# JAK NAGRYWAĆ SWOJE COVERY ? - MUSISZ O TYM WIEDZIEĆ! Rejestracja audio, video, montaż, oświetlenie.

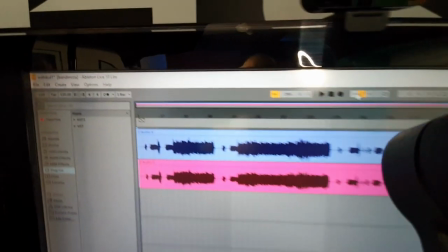1215s
Taka jest różnica, ale są też mówię inne narzędzia. Ja używam Live'a dziesiątki i nad tym się więcej.
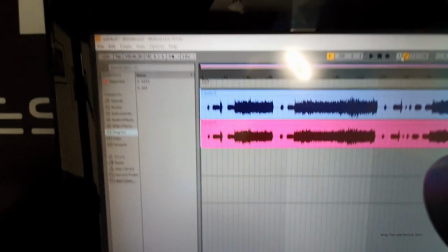1222s
Tak myślę, no i Ozona ósemki, jeśli jako wtyka taka najlepsza. ale są wbudowane też tutaj wtyczki czy wbudowane pluginy
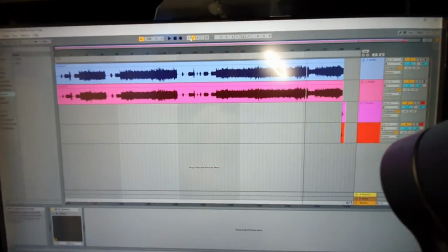1232s
ekwalizacji kompresorów i całej całej reszty.
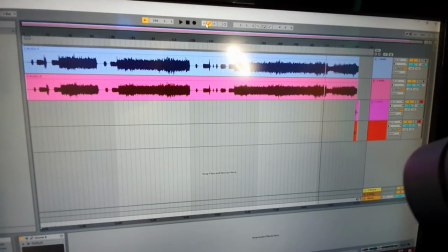1235s
Tutaj tak naprawdę to już jest grubsza para kaloszy i mówię w książkach które możecie wygrać jest
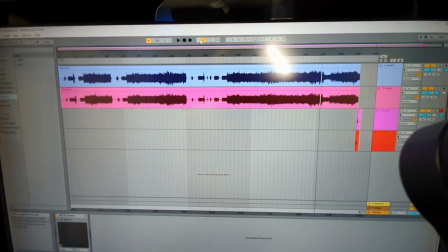1243s
naprawdę dużo wiedzy z którą możecie się zaznajomić i poznać takie podstawy podstawy obróbki dźwięku na stacji cyfrowej DAW. No okej, przypuszczając, że mamy nagrany dźwięk, teraz do tego przydałoby się nagrać film. Jeśli chodzi o nagrywanie coverów, to polecam nagrywać kowery wideo, bo samej muzyki już nie każdy chce słuchać. Badania rynkowe po prostu donoszą, że największą klikalność, największą oglądalność mają po prostu filmy. filmy, a jeszcze jak film z dobrym kowarem, z dobrym dźwiękiem, w dobrej jakości, z uśmiechem na ustach albo z wczuciem, tak jak ja robię, zamykam oczy to po prostu chcę się oglądać. Też unikajcie takiego stania jak kołek przy instrumencie nieruchomo, bo ktoś na to z zewnątrz patrzy i mówi, kurczę, ten gość nie czuje muzyki, on stoi jak kołek i jakby za karę tutaj stał, prawda? A jeśli nagrywasz to, to pamiętaj, że kamera obcina 50% emocji. To jest bardzo ważne. 50% procent emocji ucina Twoja kamera, więc musisz się wczuć jeszcze lepiej niż robiłbyś to normalnie i tutaj też bardzo, bardzo ważna informacja do was. Ale jak już mamy nagrane audio przechodzimy do nagrania wideo i na moim przykładzie właśnie opowiadam wam jak ja to robię, obracam kamerę i działamy.
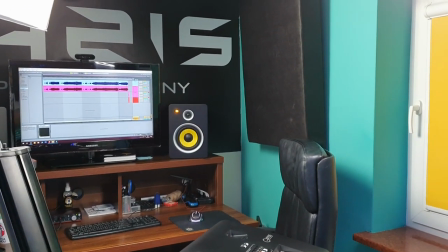1327s
I tutaj znowuż możliwości jest wiele. Najprostszym tematem to jest postawić telefon komórkowy.
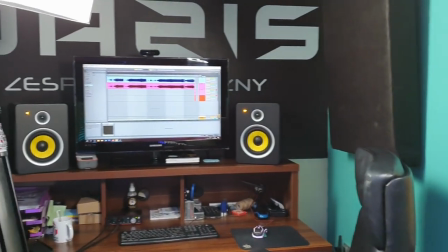1336s
nie musi być to telefon najwyższej klasy tutaj smartfony,
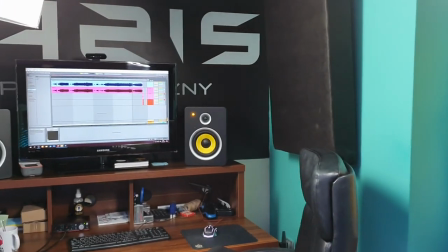1340s
półki średniej a już te naprawdę high-endowe kręcą bardzo fajne filmy zresztą ten film jest kręcony też telefonem,
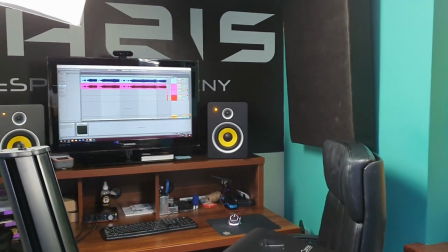1347s
akurat Galaxy S10 i wiele moich coverów też zostało nagranych telefonem ale teraz się wycwaniemy,
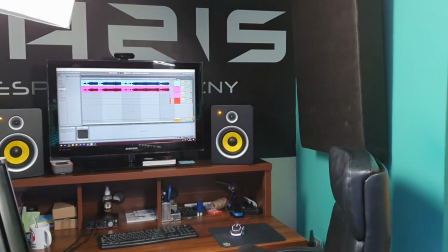1353s
nagrywam sobie to przy użyciu dwóch kamerek mam mniej lepienia w programie i mniej mi to zajmuje czasu
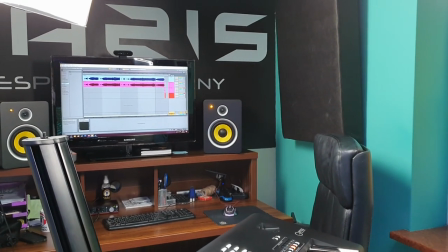1359s
więc propos nagrywania wideo zanim przejdziemy do sprzętu i do programu.
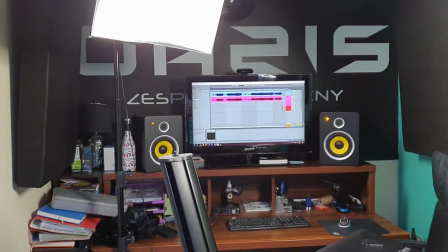1365s
Bardzo ważna podstawa, o której już mówiłem na samym początku, to jest dobre oświetlenie.
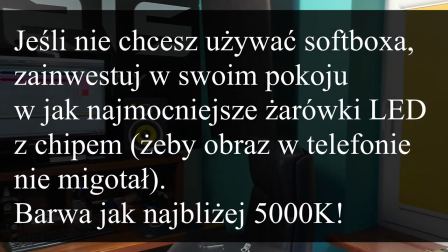1371s
A jeśli nie macie oświetlenia, to dobry kadr.
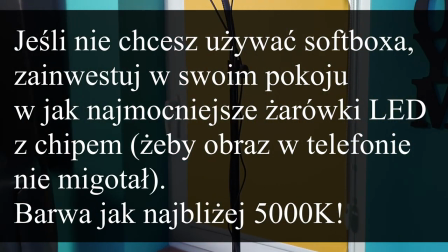1375s
Nie ma, ja nie wyobrażam sobie opcji, że wy stoicie i kręcicie pod światło.
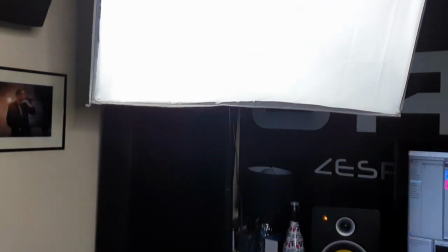1381s
Spójrzcie, co się dzieje, jak ja będę kręcił pod światło. No to jest jeszcze dobry telefon, no to jest to w miarę, ale jakby to było światło słoneczne
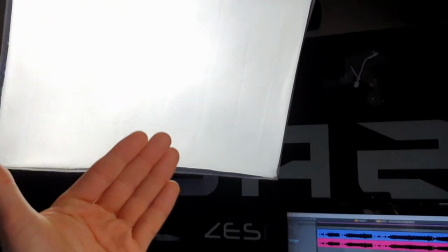1388s
i ja bym tam stał w tym miejscu, to nie byłoby widać mojej twarzy.
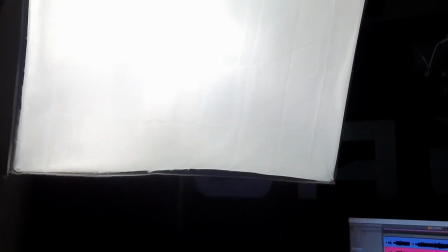1393s
Tu mnie akurat doświetla to lampa pierścieniowa z drugiej strony, ale jak zrobimy coś takiego, o widzicie, to teraz moje ręki nie widać, prawda?
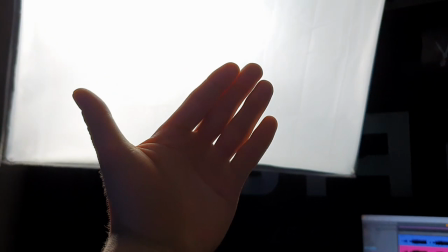1400s
Ona ma światło konturowe teraz rzucone, ale nie widać dobrze, wyraźnie mojej twarzy.
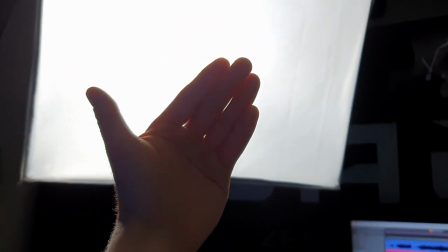1405s
I wy stajecie pod okno, pod balkon,
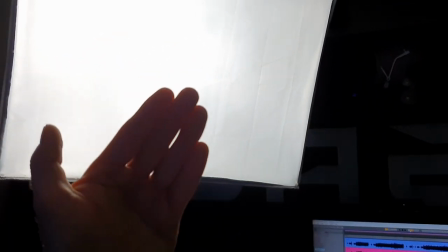1408s
który świeci światło słoneczne, z drugiej strony ustawiajcie telefon i waszej twarzy w ogóle nie widać, waszych rąk nie widać, więc to jest najgorszy kadr, jaki możecie zrobić.
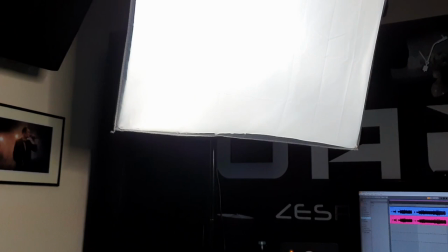1418s
Najlepszy kadr,
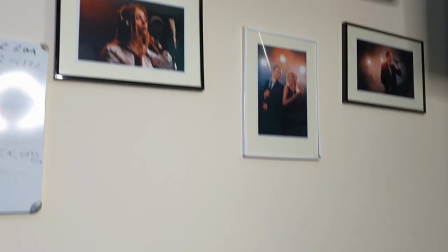1418s
jaki możecie się zrobić to oczywiście jakaś ściana jednokolorowa najlepiej biała szara w jakimś jasnym kolorze.
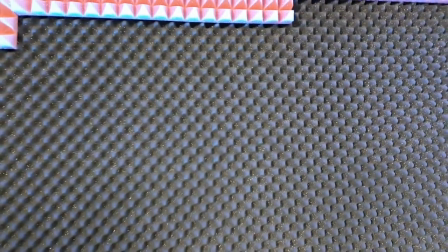1427s
Wy ustawiacie sobie instrument pod ścianą. Ja nie mam akurat takiej ściany jednokolorowej ale akurat mam mały pokój i cóż.
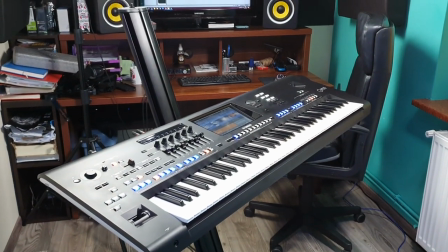1436s
Nie mam jak więcej z tego zrobić więc wymyśliłem sobie po prostu takie takie nagranie i taki sposób.
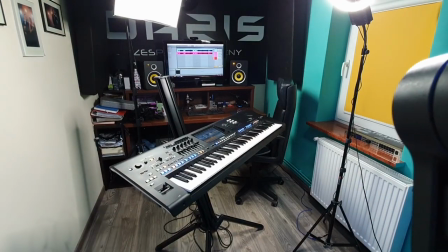1442s
Zmienimy obiektyw. Jesteśmy już na szerokości.
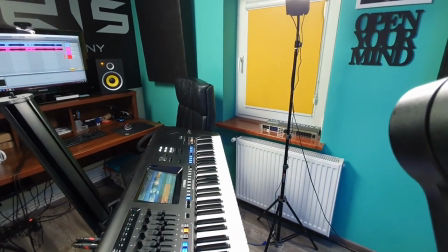1447s
ale ja mam, słuchajcie, ja mam kamerę ustawioną w taki sposób pierwszą mam tutaj
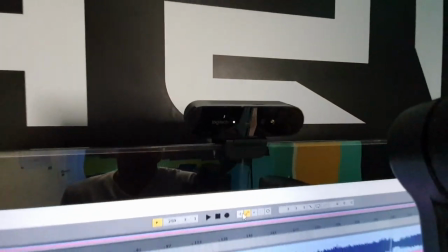1455s
teraz od razu rozwiewając wątpliwości to jest Logitech Brio o,
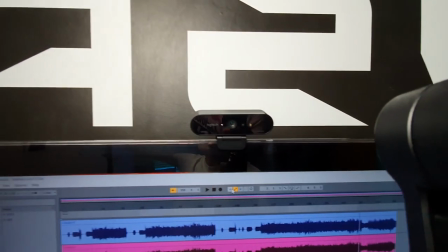1462s
doświetlimy trochę, zobaczcie co robi światło, nie?